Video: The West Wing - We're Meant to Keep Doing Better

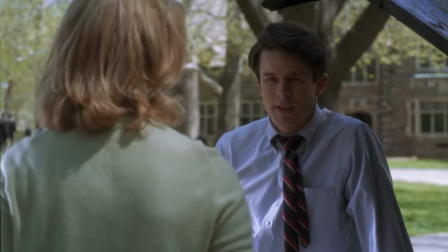And in that betrayal of family, a woman that says, "'Cause you never had a big sister and you need one."
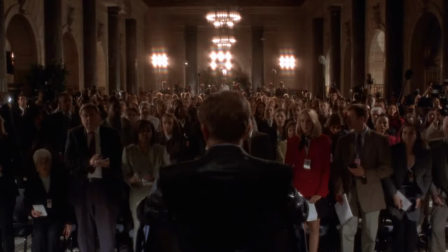It all builds to this moment where the president is about to give his first speech since the announcement of his MS.
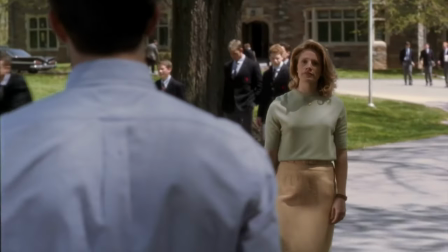This isn't just a scene echo where, when he was young, Mrs. Landingham figured out that when Jed puts his hands in his pockets, he decides something.
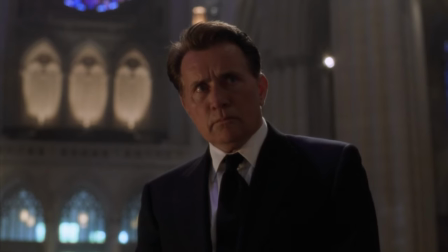It's a sequence that takes all the momentum building up through the episode and
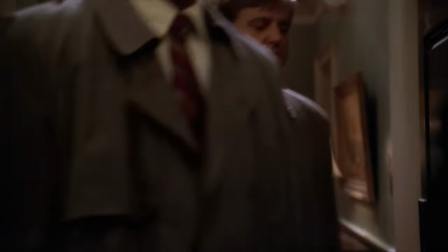adds that tension and excitement to the movement of the camera in order to accentuate the question,
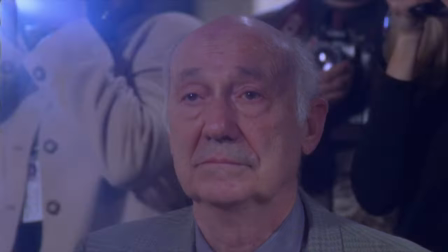will the president run for re-election? The camera swivels around the reporter who CJ has arranged is not going to ask the question about re-election,
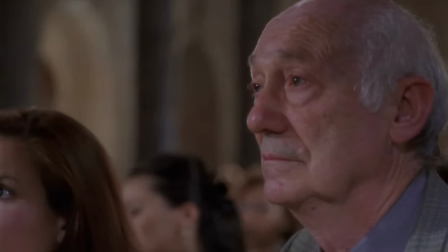and leaving space in the frame behind him so that when we go back, we can see the president is seeking that re-election question.
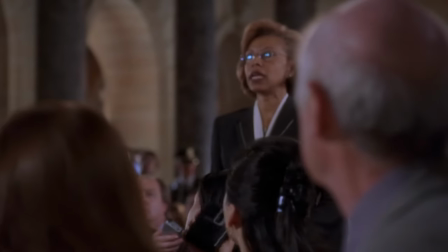The reporter from behind that pops up in the empty space in the frame. The faces of our leads in anticipation, a slight zoom in on them all.
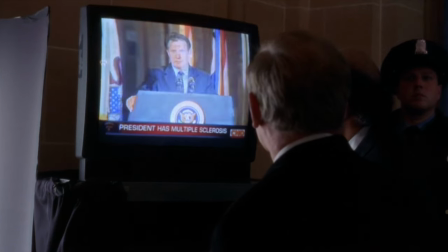And then in the next frame, you break up the repetition because the moment cannot stand still.
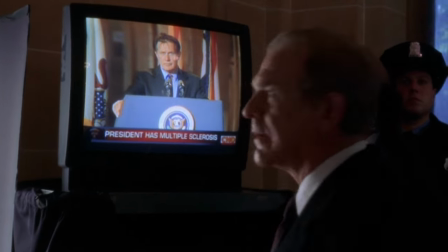And you swivel Leo's head around in the front of the frame.
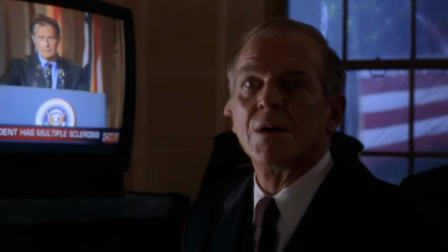It's a movement that demands our attention, not only because of how Leo moves in the frame,
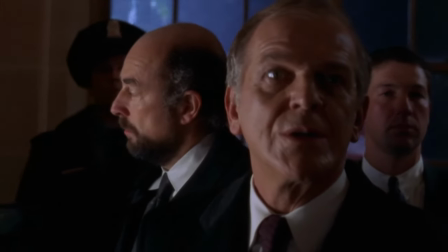but how the camera moves around him and the additional movement of the American flag and the storm in the window behind them.
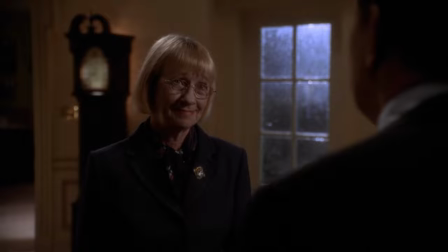Because next to the recently deceased Mrs. Landingham, Leo knows the president best, and he can announce to Toby, he knows the president is about to do something remarkable.
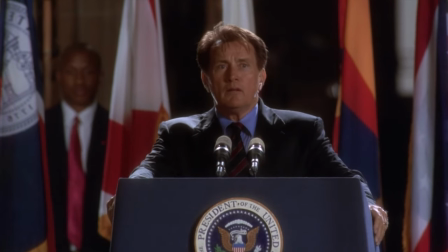And then we get the movement on the president, who appeared weak the entire episode,
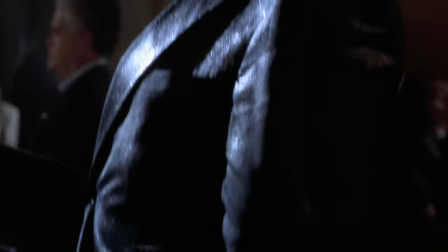watching his hand go in his pocket, then circling behind and around his head like a hero shot.
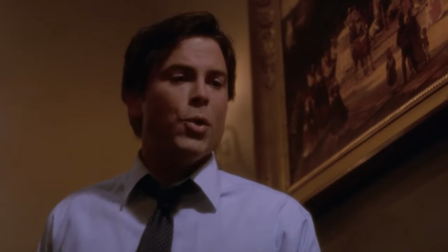This ground holds the graves of people who died for it, who gave what Lincoln called the last full measure of devotion.
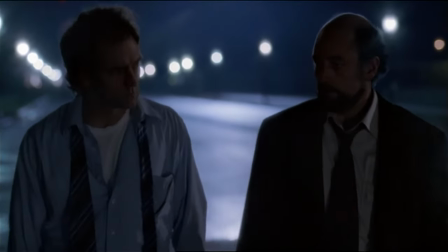There's this unrelenting quality to the spirit of America.
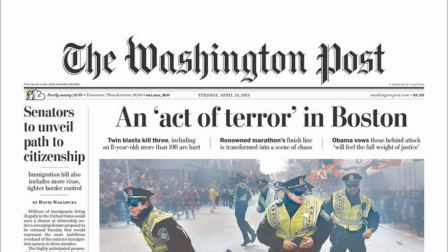2 days after the Boston Marathon, the Boston Bruins were set to play the Buffalo Sabres at home. The coach of the Bruins said before the game,
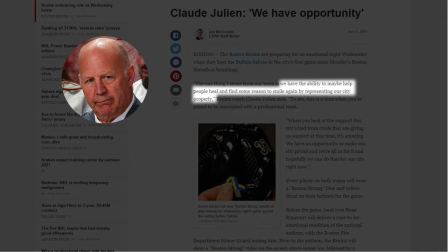"We have the ability to help people heal and find some reason to smile again by representing our city properly."
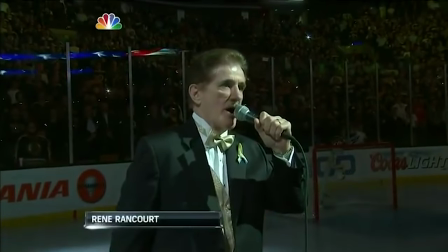As Rene Rancourt began to sing the national anthem, he began to hear the crowd take over.
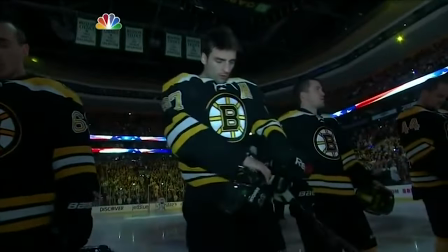Everyone began singing.
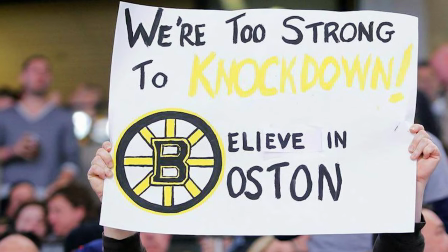An entire arena of Boston citizens, in one voice,
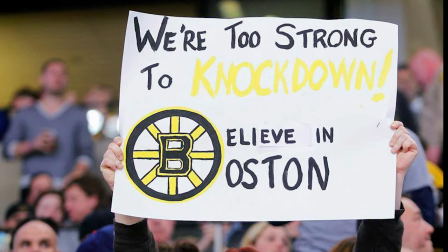said, "No matter what terror befalls us, we will not be discouraged.
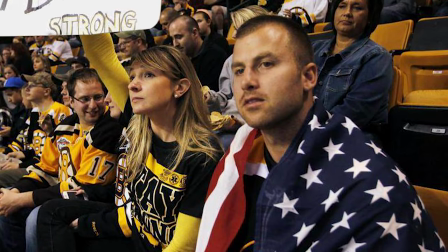We will stand together and stand tall."
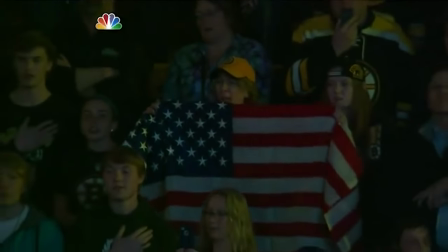I've seen this video many times and always find new faces to look at.
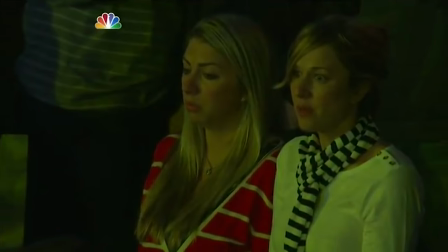Some people just singing along as though pulled by the force around them. Others with a near militaristic seriousness.
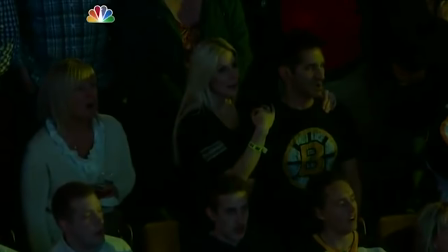Some holding on to their loved ones in this moment of solidarity and pride.
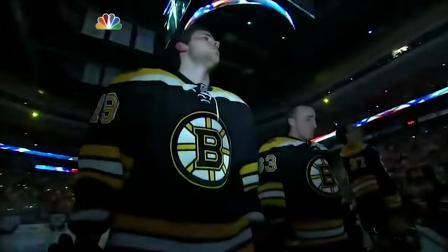It's a remarkable little moment for America, but it is not unique to its history.
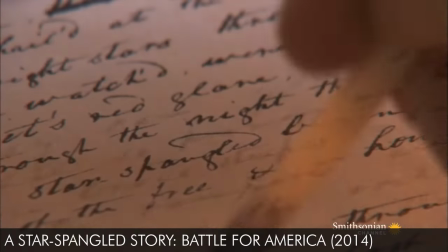The national anthem itself was created with the same sentiment of the audience in that hockey game.
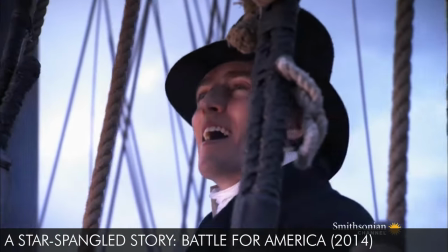The author of the anthem, which began as a poem, was Francis Scott Key,
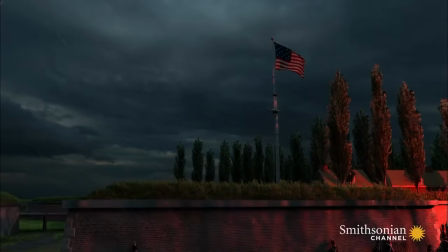a lawyer who was in Chesapeake Bay during an attack on Baltimore in the War of 1812.
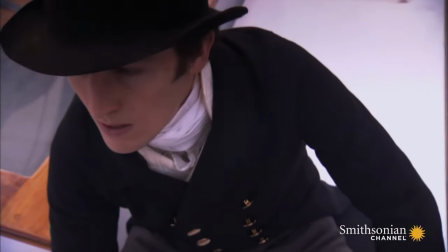Key was on a vessel in the bay as the British attacked Fort Henry. From there,
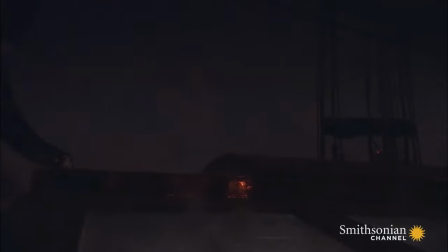he witnessed the attack from a distance as the British fired shells on the fort all night in what Key referred to as a sheet of fire and brimstone.
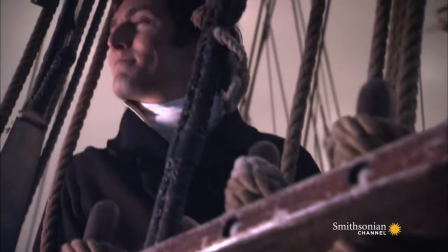In the morning, Key wrote, "A bright streak of gold mingled with crimson shot athwart the eastern sky,
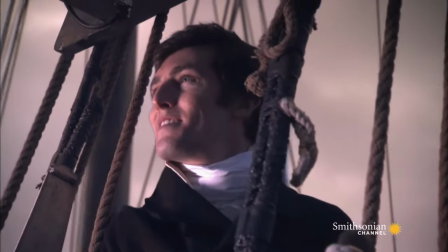followed by another and still another as the morning sun rose."
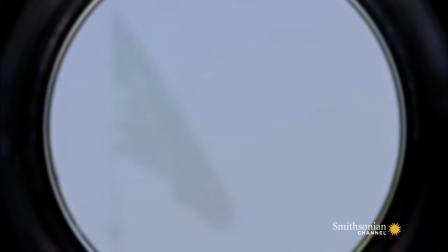And he was able to see that the fort still, defiantly, flew the American flag.
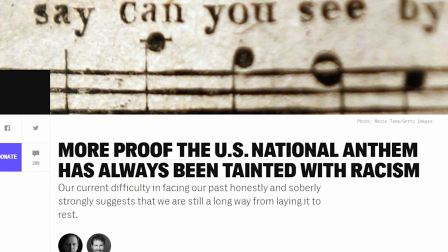I know that, like a lot of American history from this era, this poem that eventually became America's national anthem is not without its problems.
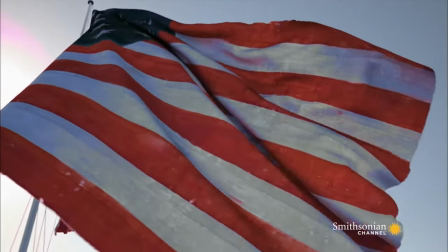But it touches on this unrelenting quality of the American spirit.